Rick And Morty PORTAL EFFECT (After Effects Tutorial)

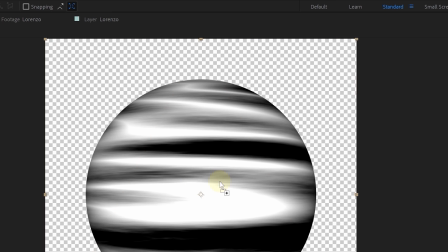(8:15)
Next up, we added the CC vector blur to make it more liquid-like, played around with the amount and map softness to get the wanted look.
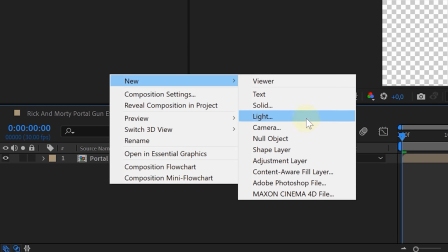(8:23)
Then it's time to add some displacement. So we created an adjustment layer and added a turbulent displace effect to it.
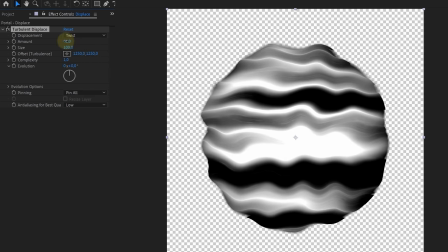(8:30)
We set the displacement to twist, lowered the amount a little bit, and again animated the evolution for some motion.
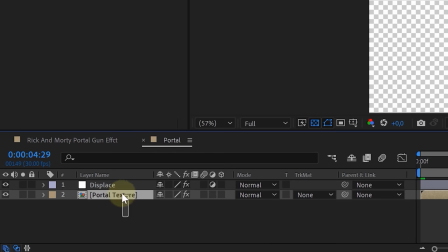(8:36)
Okay, our center of the portal is already done. So again we select both clips and pre-compose them. Let's call this Portal Inside. The next step now is going to be the X-Force swirls inside the portal.
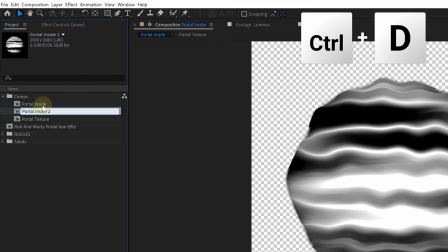(8:47)
So in the project panel we selected our project inside comp, made a duplicate and renamed it to Portal Swirl. We are going to use this duplicate as a starting base for our swirls, so open up that comp.
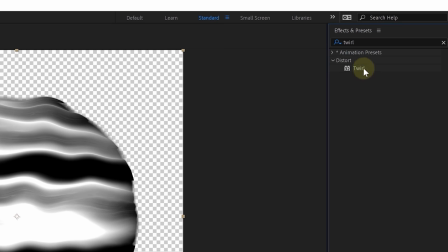(8:58)
Now on our portal texture, we are going to add some extra effects. So we looked for the twirl effect and placed that between the CC sphere and the CC vector blur effect.
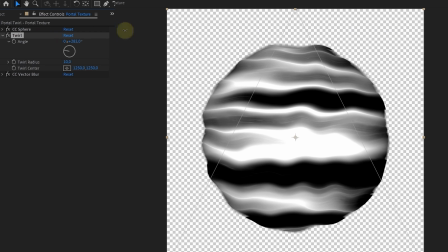(9:07)
We then lowered the twirl radius and increased the angle. This will leave you with a small twirl in the middle.
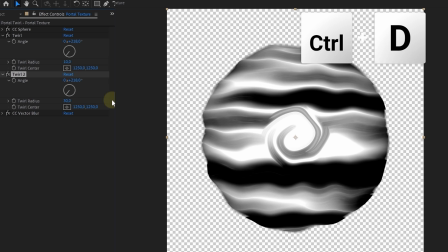(9:11)
However, the rest of the layer also needs to twirl, so we duplicated the twirl effect and increased the twirl radius and angle.
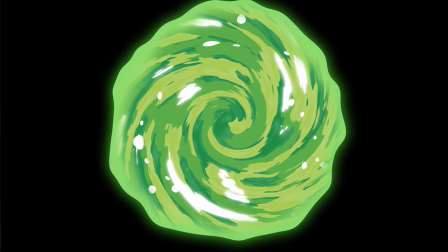(9:18)
And voila, we have a twirling orb. But if we look at the original cartoon version, we can see that the inside twirls are more stroke-like.
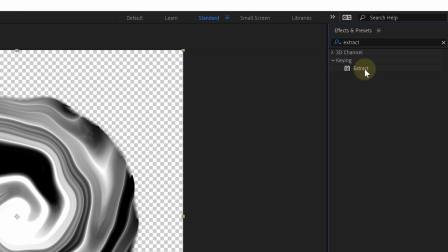(9:26)
So let's remove some black to create those strokes. With the extract effect, we can take away the black or white from our orb.
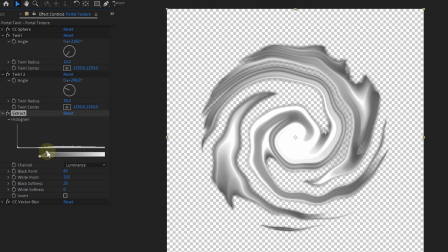(9:32)
So we removed the black to get those white twirling strokes, exactly what we needed.
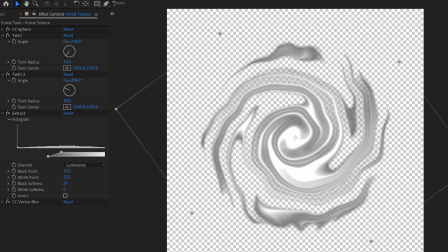(9:37)
Then the last thing we did was animate the rotation so that it all spins around. One last thing we created was the glowing edge of the portal.
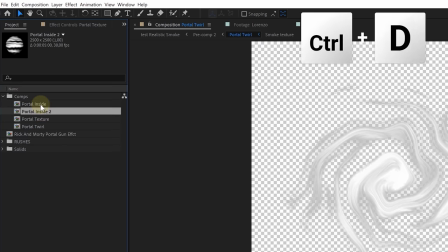(9:45)
We again duplicated the portal inside and renamed it to Portal Edge.
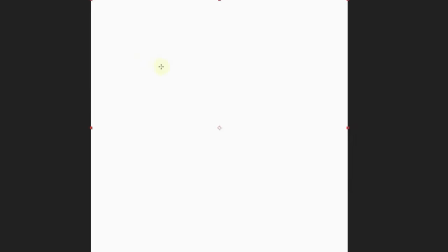(9:49)
Then in that duplicate, we created a solid layer and on the solid we made a round mask with the same size as the orb.
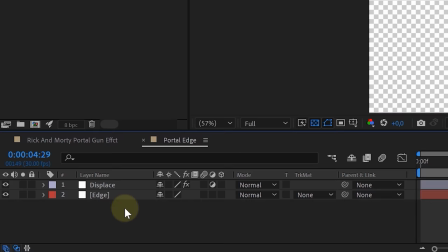(9:55)
Next, we removed the portal texture layer, and on the solid layer we added the saber effect. This is a free plugin from Video Copilot, a must-have in your effects library. So we tweaked some settings until we had something like this. And now we have all the components for our portal, and it's time to combine everything together.
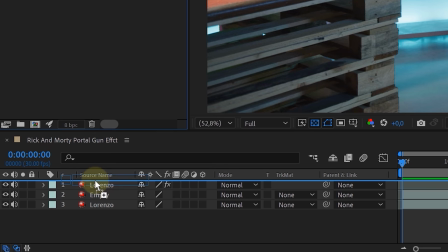(10:13)
In the composition with our shots, we are going to place our three portal compositions, starting with the inside on the bottom, then the swirl, and on top of that, the portal edge.
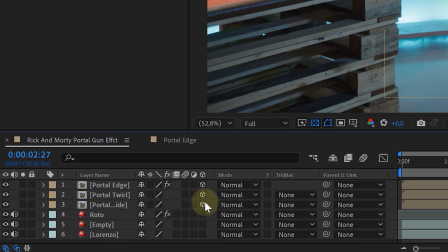(10:21)
We made these three layers 3D and placed them on the right spot that we want.
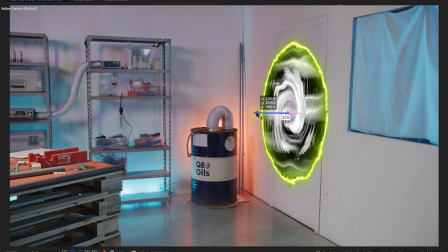(10:25)
Now what we did was adding two extra twirling layers, and we also moved them a little bit in the 3D space away from the inside layer. This created some extra depth in the portal. Look at that, we have a great portal.
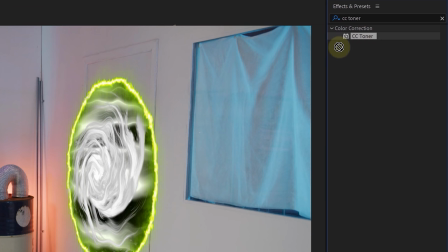(10:36)
Of course, we gave it some colors by using the CC toner effect and picked out some greenish shades. We also gave everything a little bit of blur to make it more smooshy. Then the very last step was adding some extra details, like a simple glow,
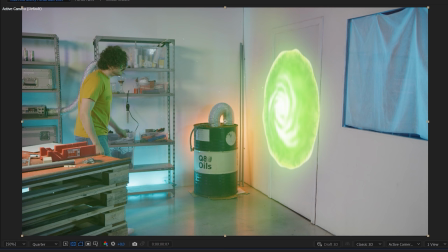(10:49)
adding some particles coming from the portal, maybe some displacement on the environment, and oh yeah, when somebody walks through the portal,
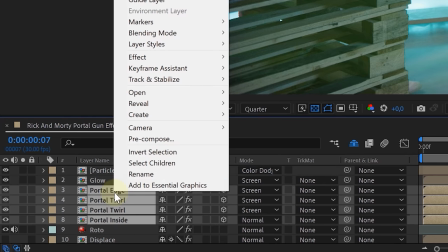(10:56)
it needs to wiggle. We simply did this with one effect. We pre-composed our portal layer and placed a bulge effect on the portal.
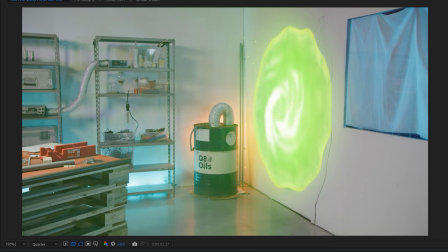(11:03)
We then just animated the bulge height and gave it a bounce expression. And voila, we are done.
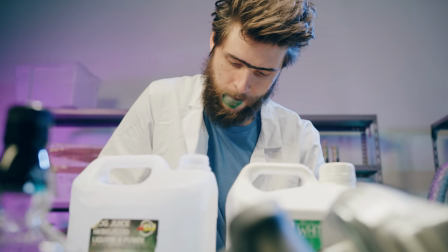(11:12) Wrench! Wrench!
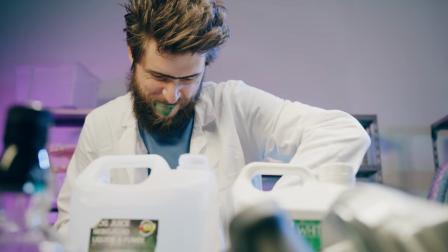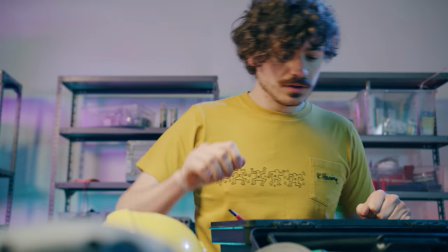(11:19) Screwdriver! Screwdriver!
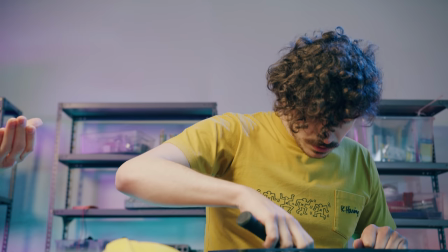(11:25) Plumbus! Plumbus! Wait, Jordy, it's not here. What do you mean it's not here?
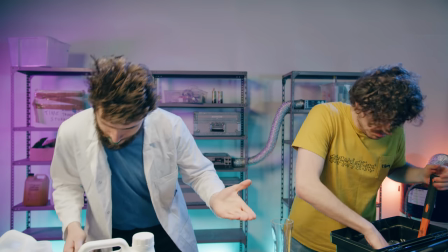(11:30) Lorenzo, the plumbus, come on! It's not here! What, it's not here?
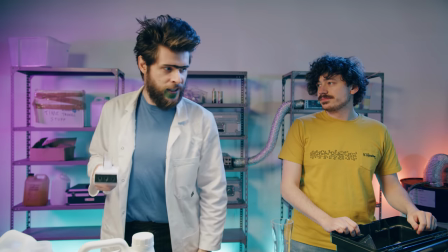(11:35) Fine, we'll go borrow one from Rick out of dimension C47. Come on, follow me.
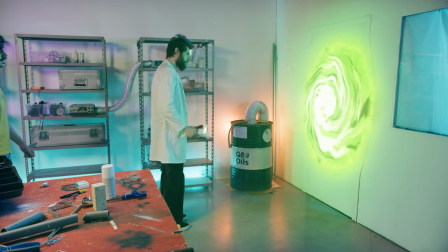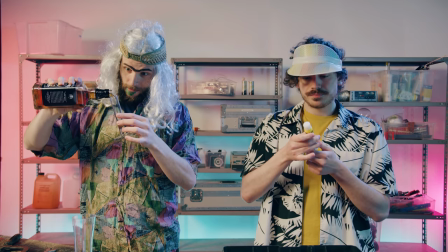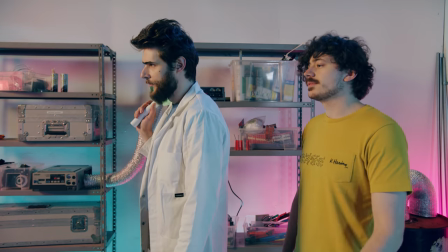(11:53) Aloha. Yeah. Just give me your plumbus. I'm sorry, dude.
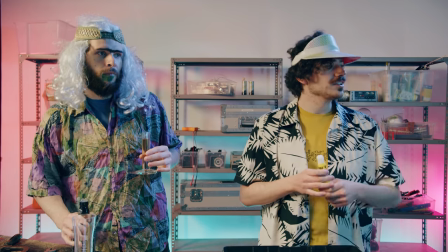(11:58) No. We gave it to another Rick in C37. Yeah. Sorry.
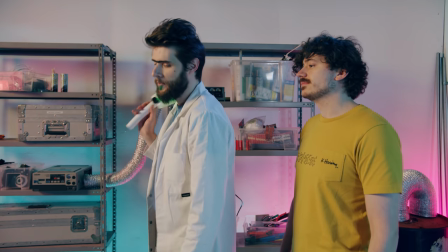(12:03) Great. Let's go, Lorenzo.
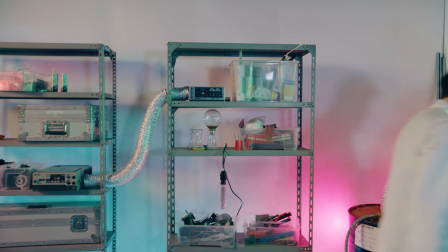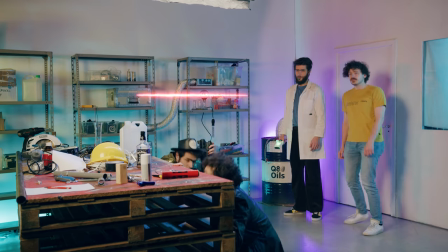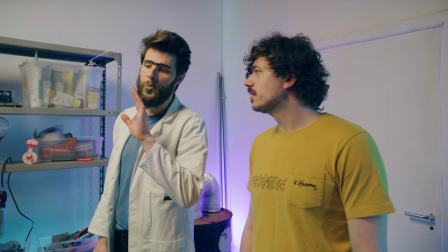(12:15) You'll never catch me alive! Always the same with this rig. Jordy, look right there.
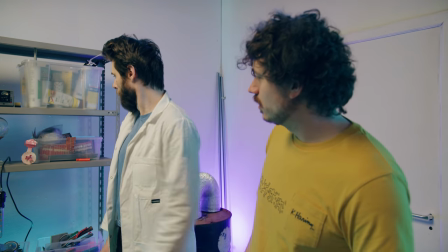(12:21) The plumbus. Oh. Great.